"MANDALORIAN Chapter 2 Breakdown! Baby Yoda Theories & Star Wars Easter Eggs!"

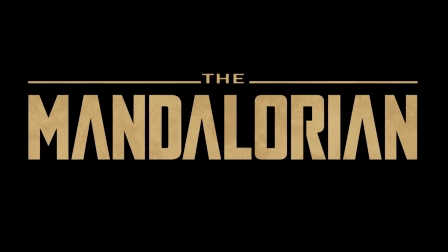Welcome back to New Rockstars. I'm Erik Voss, and The Mandalorian has been so damn great, we're gonna break down Chapter 2.
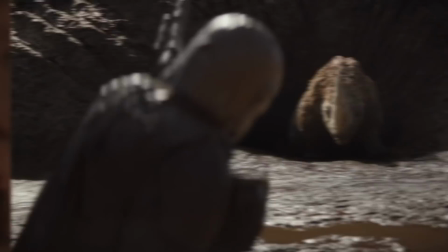Not just the Star Wars connections and Easter eggs, but the visual symbolism and cinematic homages that were snuck into the imagery,
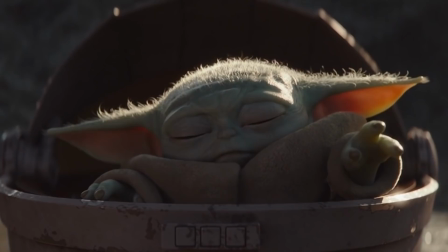and of course some theories for why Baby Yoda is so important, other than holiday gift sales. Please give me one, I want that. Yeah, sorry I'm a little behind on this one. I'm essentially on triple time producing rewatches of the first 2 Star Wars trilogies, and banking some really exciting content for the holidays. Not getting much sleep. But we're here before Chapter 3 came out, so mission accomplished. Enough about my mental state.
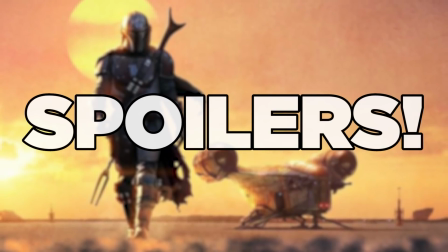On to the episode, and spoiler warning in case you haven't seen it yet. The episode opens on this lizard.
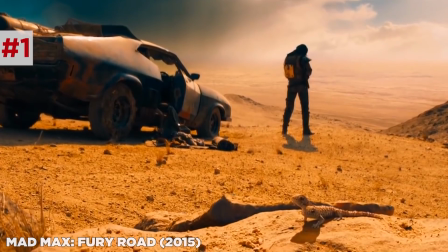It's almost exactly like the opening shot of Mad Max Fury Road, my favorite movie of this decade, maybe of every decade.
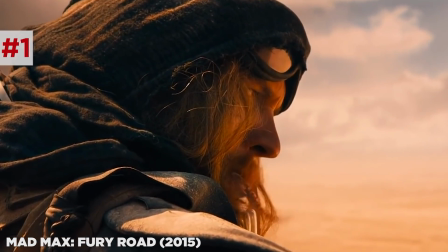But rather than stomp on this lizard eating it raw, this road warrior scares it off as he escorts Baby Yoda. Now, this probably isn't the Yoda, though I did spin a pretty wild theory about how it could be in last week's episode of Rogue Theory, but Yoda's species is unknown.
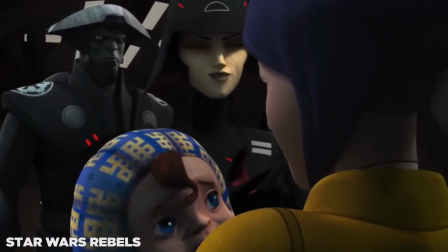A plotline in Star Wars Rebels featured them scouring the galaxy for Force-sensitive babies.
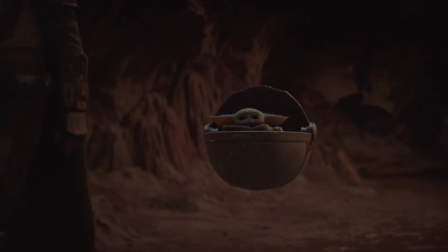This could be part of that plan. Others have noted that the patch worn by Dr. Pershing, companion to Werner Herzog's The Client,
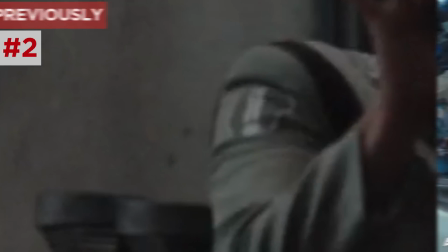resembles the emblem of Kamino, the planet of the cloning facility in Attack of the Clones.
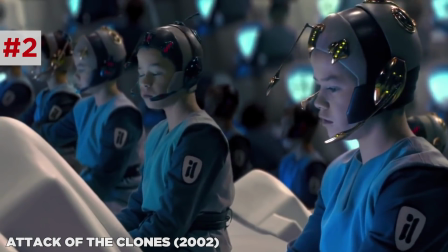So perhaps that fuels the whole Yoda clone theory.
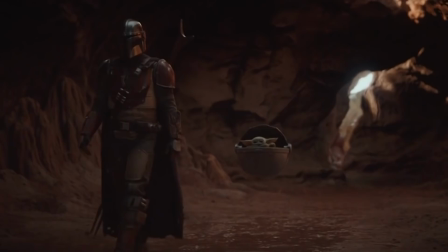But away from crackpot corner of the Rogue Theory table, I'm now betting that this Baby Yoda is an unrelated member of the Yoda species.
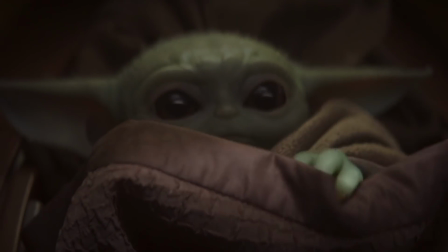His appearance alone is enough to evoke nostalgia. We don't need a direct familial relation.
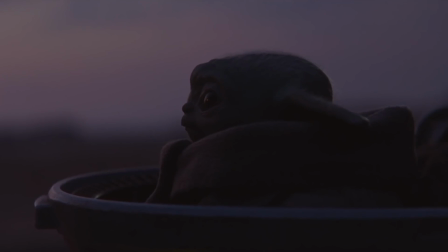There's just too much symbolism in that floating pod. It's clearly designed to evoke an egg, which would further underline the fragility of this infant.
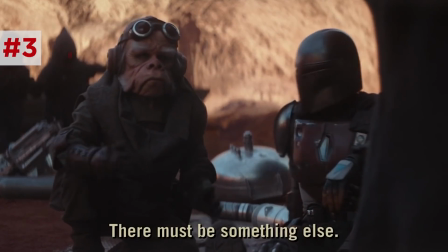And in order to avoid having to trade this egg to the Jawas to get his ship parts back, Mando must retrieve for them another suga egg.
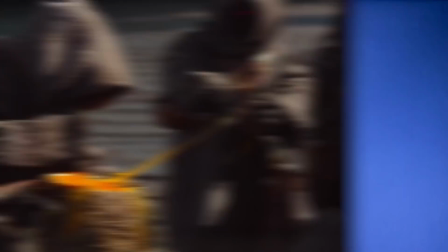Yummy, yummy suga. Like another thing you can bloodlet your precious time to on Disney Plus, Wally,
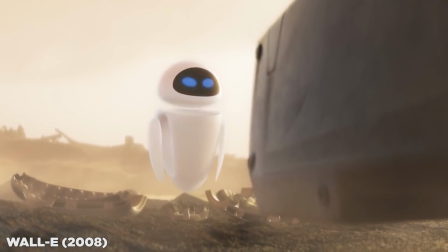they're using the egg imagery here to contrast a barren deathscape to suggest the promise of something new.
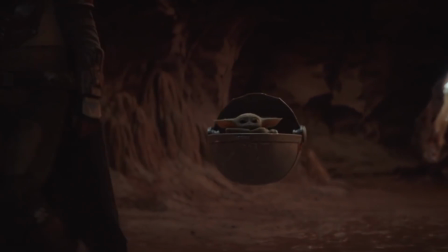And I think making Baby Yoda Yoda's baby, or Yoda's clone, or Yoda himself would contradict that Neo symbolism.
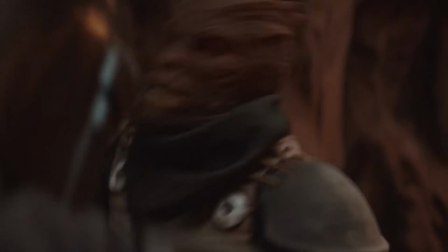Mando saves Baby Yoda from a few Trandoshans, presumably the same bounty hunters who clocked him back in episode 1.
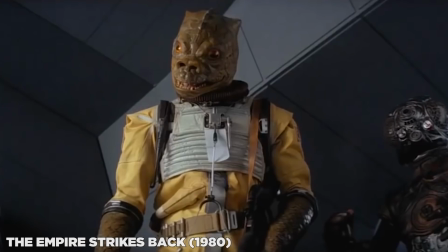Now these are the same race of the bounty hunter Bosk from Empire Strikes Back. I love how the visuals hint at their ambush.
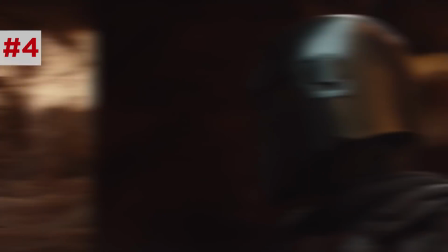First just a subtle shadow as they leap overhead, and then on the reflection of Mando's helmet as he turns.
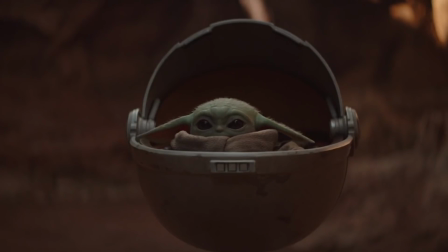Cool as this helmet is, like Baby Yoda's egg, it's also a shell that's equally protective and prohibitive.
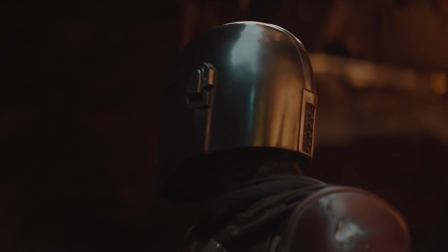In Mando's case, it's cutting off his peripheral vision. A freaking blurg got the drop on him last episode.
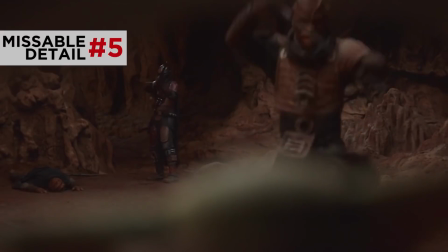I'm just saying, the thing's got a lot of blind spots. When Mando shoots with his rifle, his targets disintegrate, leaves their clothes behind.
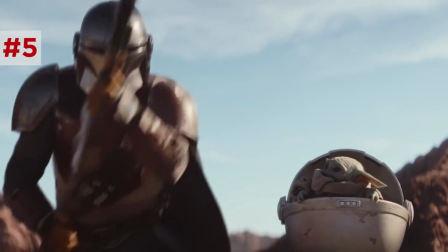This tech dates back to that bounty hunter scene in Empire, which seems to have inspired this whole series.
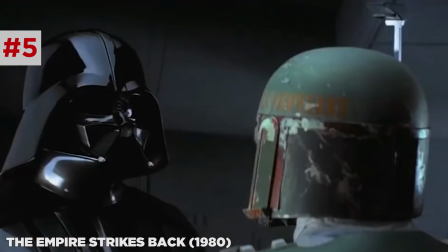But I want them alive. No disintegrations.
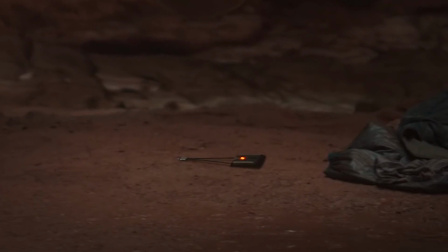Mando sees that the Trandoshans were given the same locator for Baby Yoda that he was, signaling to him that, like IG-11, several bounty hunters were deployed.
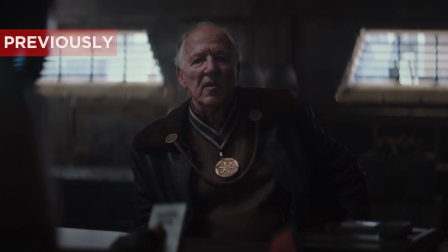Perhaps the client wants to cover his bases, or other paying clients are after the same thing.
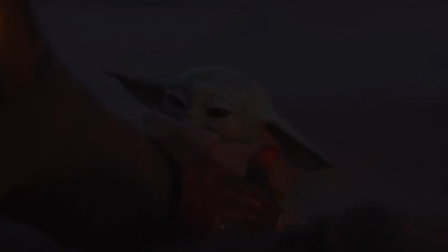Baby Yoda tries to heal Mando's wound, but not understanding, Mando pushes him back. It's kind of similar to the ouch healing powers of E.T.,
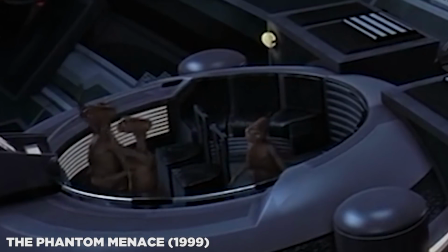which is an alien species that technically exists in the Star Wars universe from that background Easter egg in The Phantom Menace, and E.T. excitedly following a kid in a Yoda costume saying,
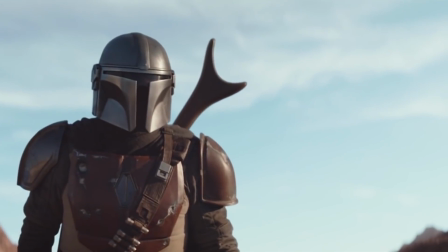home, home. Mando finds Jawas stripping his ship for their sandcrawler, like the one they had on Tatooine, but I doubt this planet is Tatooine.
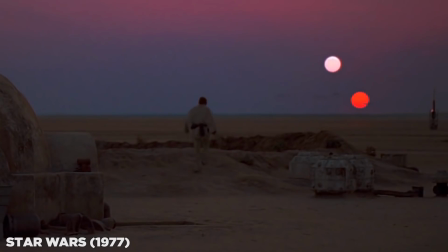It rains here, and Tatooine orbits binary stars that scorch it so that it's really only habitable at its poles.
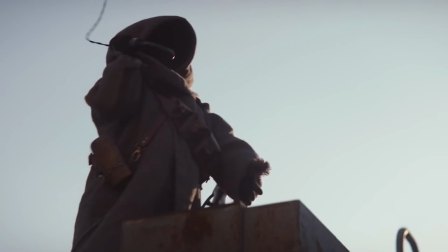Jawas can generally be found on several planets. It's interesting how the Jawas communicate via landline, transmitting to the helm via this horn.
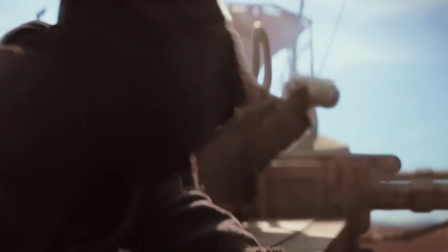It evokes old school ships. I also love how willing the Jawas are to sacrifice their own parts to shake off Mando,
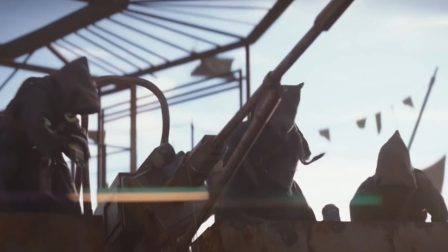from throwing scraps at him to knocking off their crane extension, because they're scavengers, they'll just find new junk to replace it all.
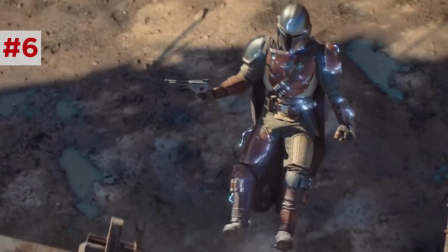They stun Mando and he freezes and tips over. It's perfect, he's doing an impression of R2-D2 when he was stunned by Jawas in the first Star Wars film.
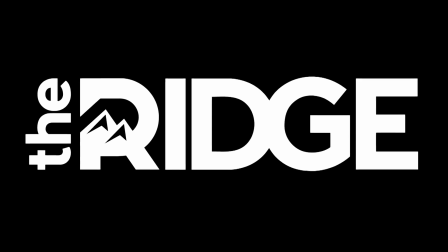Before I continue, thank you to The Ridge for sponsoring this episode. The Ridge makes everyday goods to a standard you don't see every day. They streamline your life by turning the things you carry, like backpacks, chargers, and wallets, into tools for better living.